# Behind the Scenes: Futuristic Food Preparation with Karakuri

In late 2020, filming began for a new promotional video for awesome robotics company Karakuri.
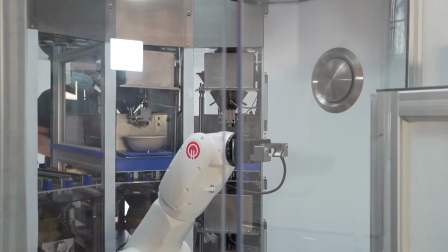Over two days, we'd transform their London offices to showcase their incredible new food preparation robot,
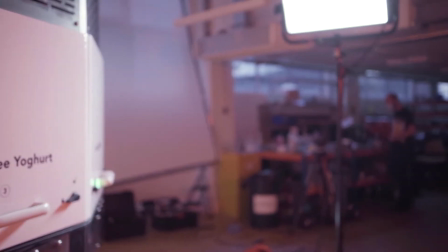lighting the environment both to show the robot in its best light, but also to reinforce the brand of Karakuri with strong red lighting.
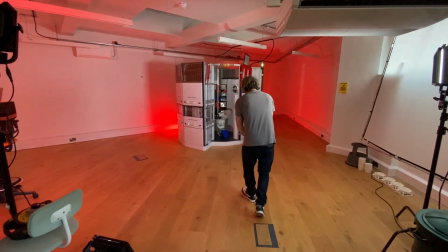We decided to shoot the order and delivery process as creatively as possible,
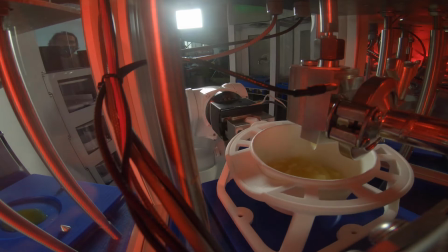capturing as many angles as we could and then using fast paced cuts to keep the viewers visually engaged.
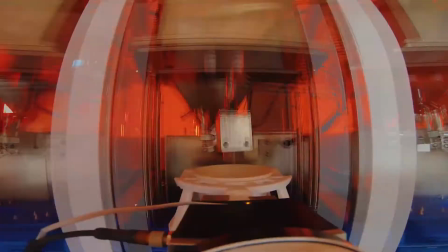Combined with dynamic graphics animation we could reinforce the key selling points of the product.
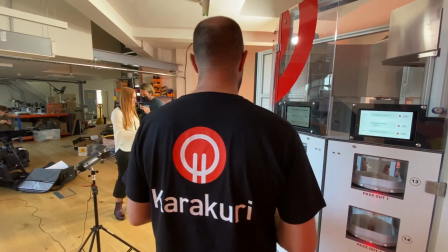Lastly we wanted to leave the viewers with the machine's real world use in mind so we brought in Ross
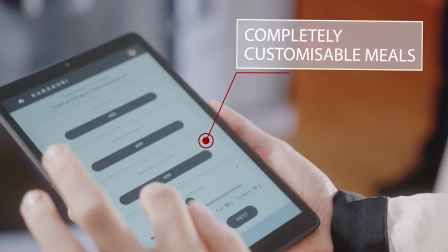and Francesca to showcase how the machine is used in an everyday office scenario.